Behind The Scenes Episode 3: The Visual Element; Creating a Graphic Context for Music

I'm playing around with them, I'm framing them, I'm doing a lot of things that the little scholar on my shoulder might question. I want to jump ahead to 3 more concerts very quickly to show you some things that I've learned to do, lessons that I've come away with.
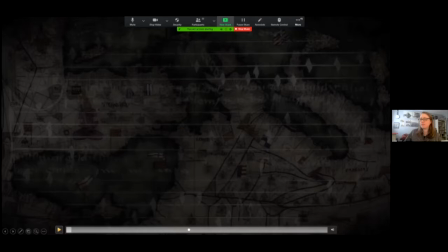2250s
Going to share screen again. Here's the Empress.
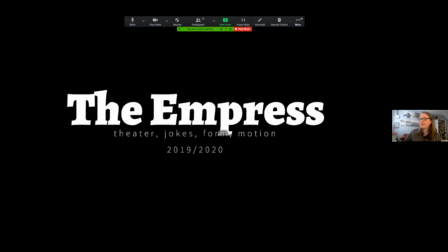2255s
This is rather recent. And I have 2019 and 2020 because this is one of the programs that we turned into a video in 2020. So I had a chance to revisit what I had done.
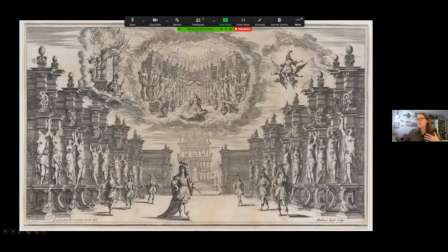2274s
One of the pieces was Cesti's opera Pomodoro, and there are fantastic set designs, which you could certainly use. But it's not quite right for the kind of not entirely staged
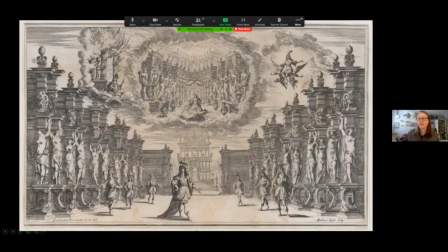2292s
performance that the consort was doing.
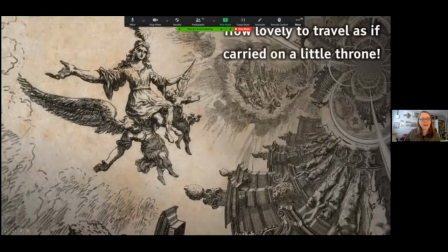2294s
So I manipulated the heck out of that particular image to come up with this character who's flying in. You can see how distorted the rest of the image is, but it works for the setting,
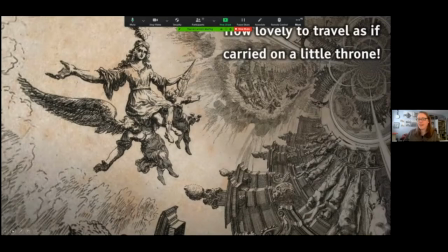2313s
for the sort of theatrical thing that we're trying to do.
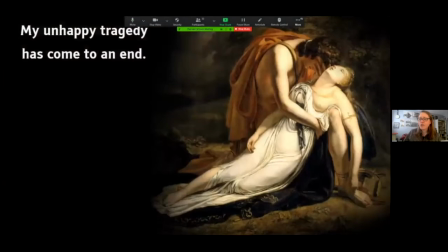2318s
This program also had a couple of jokes, and Ellen wanted me to do something that would explain 2 of the jokes in this concert. The first of which was in this humorous retelling of Orfeo, which was written by the emperor.
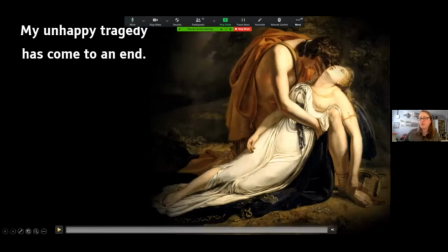2338s
The emperor wrote this piece, wrote the text of it. And there's this one part in the story where they say, hey, let's give the emperor a hand. Now, it's not funny if you don't know that the poet is the emperor. So here's how that worked out.
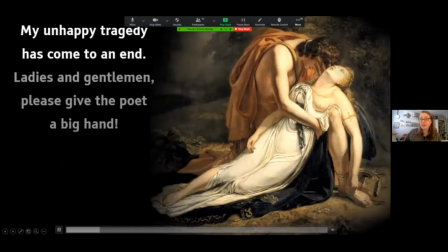2359s
So that gave me a chance to use the
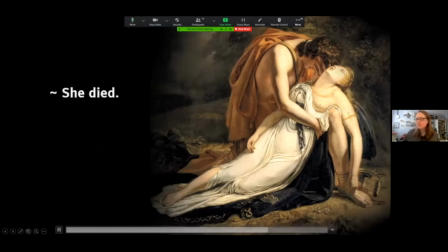2363s
jiggly thing that you can do with PowerPoint, which I otherwise never use.
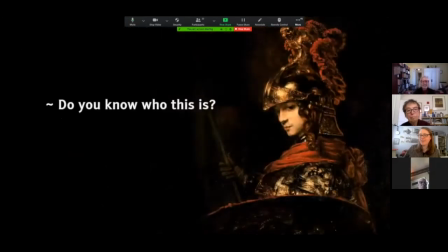2369s
And there was one more joke in this same concert, this time in Pomodoro. We have Pallas Athena, who, as you would know if you were a courtier in the 17th century, Pallas Athena is associated with the owl for wisdom.
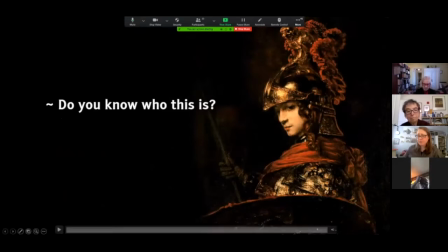2388s
So she's all about owls. And you have to know that to get this particular joke.
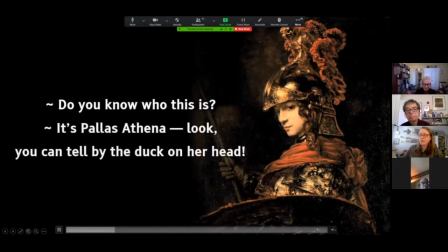2394s Do you know who this is? Yeah, it's Athena. You can tell by the duck on her head.
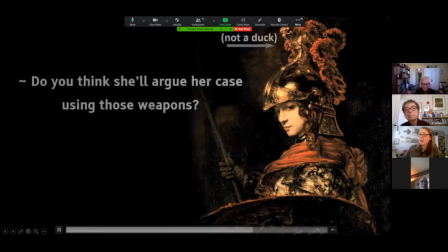2401s Not a duck.
This is a great idea. It was Ellen's idea. It breaks the fourth wall, but it's spirit of the piece, and it's fun.
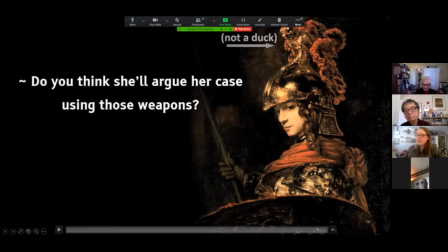2414s
And in this case, this image by Rembrandt was the only one of Pallas Athena with the owl on her helmet that met all criteria that I could use.
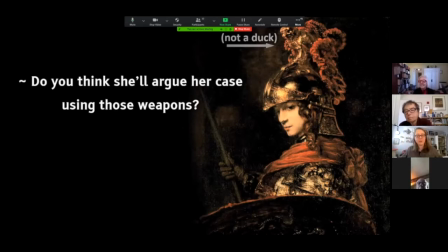2427s
So it was this image that formed the basis of choosing the other ones to go around in this part of the show. Okay.
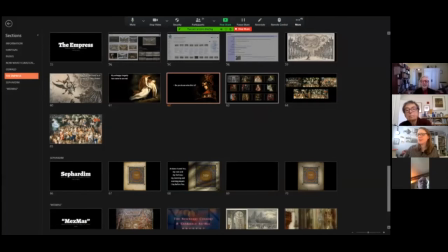2440s
I also want to say something briefly about instrumental pieces, suites. In this show, there were a couple of them. One, and I'm going to show you something that doesn't really work well, but I gave it a shot, and then something that works a lot better.
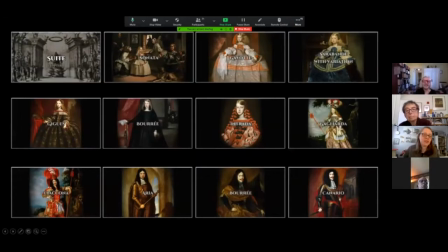2459s
The first one, this is a summary image of what I did for this particular suite by Leopold I, is have images of Maria Theresa and Leopold over the years.
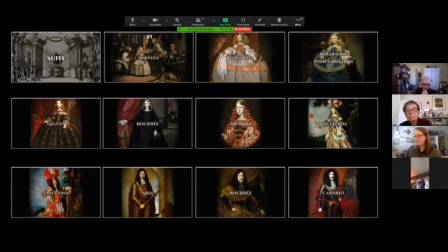2474s
They have lots of portraits, so one in for each of the movements. There we go. There are lots of reasons that is not the perfect solution, but one of the nice things about it is that made sure that
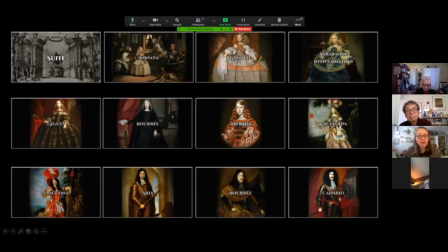2490s
people had seen the emperor's mug enough that when that joke came up about the emperor as the poet, they might get it. So that's one benefit. What I prefer is a solution like this.
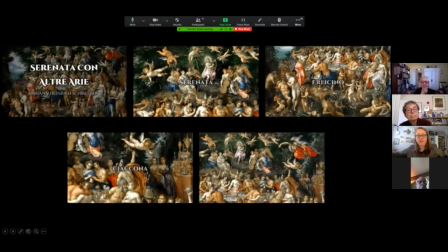2505s
Find one vast canvas that's really busy, has a lot going on. Over the course of the several movements of an instrumental piece, take a tour of that. With PowerPoint, there's no pan and zoom.
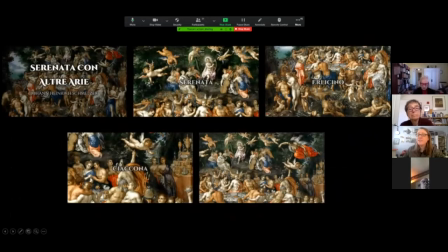2524s
So I just had one detail for each movement.
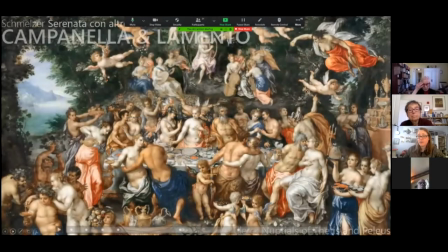2531s
When I made a video, I could do something a lot more persuasive rhetorically. A quick tour here. Oops.
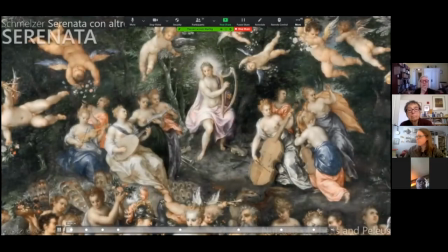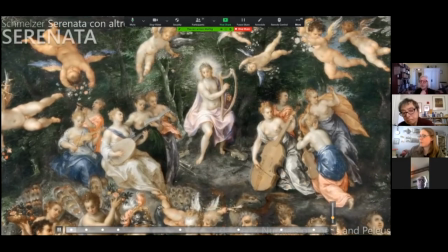2549s
This is an image of the nuptials of Thetis and Peleus, which connects thematically
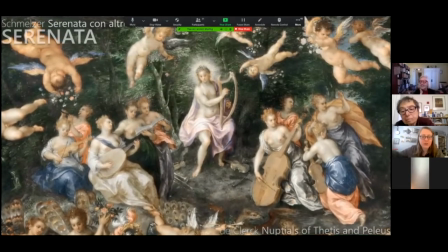2562s
to Il Pomodoro, which was a central piece in this concert.
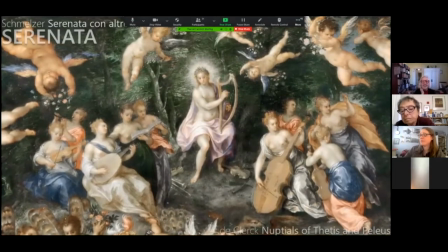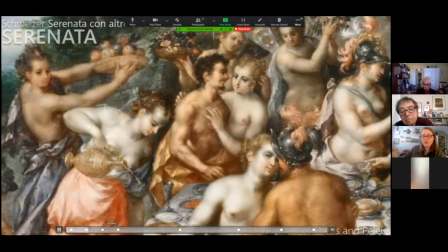2572s
And I've clued in changes of image to changes of pace or changes of section.
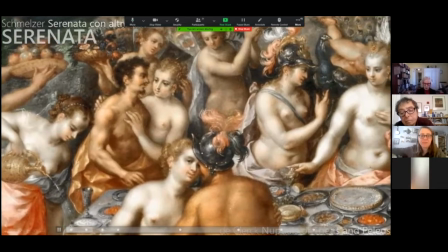2582s
And finally, we can pan and zoom because it's video.
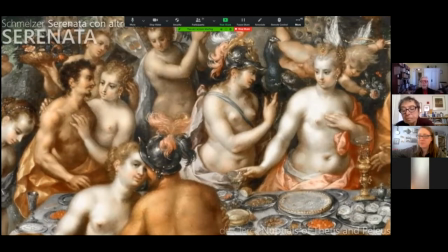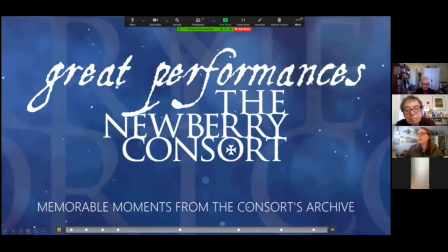2594s
Oh, stop share for a second. So revisiting these older programs in the age of Corona and the age of, for me, video, has been a great opportunity to rethink what I did originally and what I might do differently. In some cases, I've found better images, higher resolution. And of course, in the context of video, I can do a lot more. I can zoom in and give motion to the visuals the way that I wanted to, frankly. And I've also gotten a little more comfortable, again, manipulating the images. So here's an example of what I mean. I'm going to share my screen again. And this is an example from the Songs of the Sephardim concert, originally in 2017 and revisited in 2020 for me.
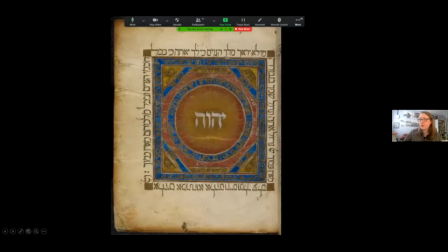2664s
Here's a wonderful Tetragrammaton, the name of God, in Hebrew, of course, with this manuscript, 14th century Iberian. I can't remember the precise details. It's at the British Library. And this is what the image looks like in the British Library.
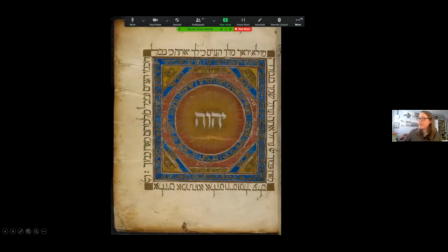2684s
You can see the facing page here on the right. And this is how I used it in the slideshow version.
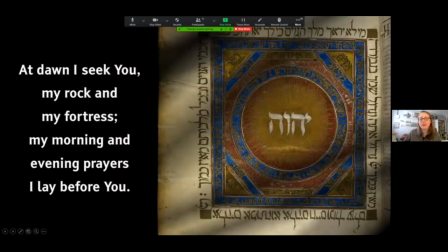2698s
So you see, I've tucked it over to the right side of the screen because it's not symmetrical. And what are you going to do? And I had some shading, pretend like this is in front of a window, right?
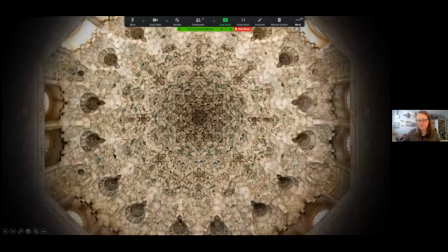2713s
Now for the video, I paired this because we went from a Sephardic piece to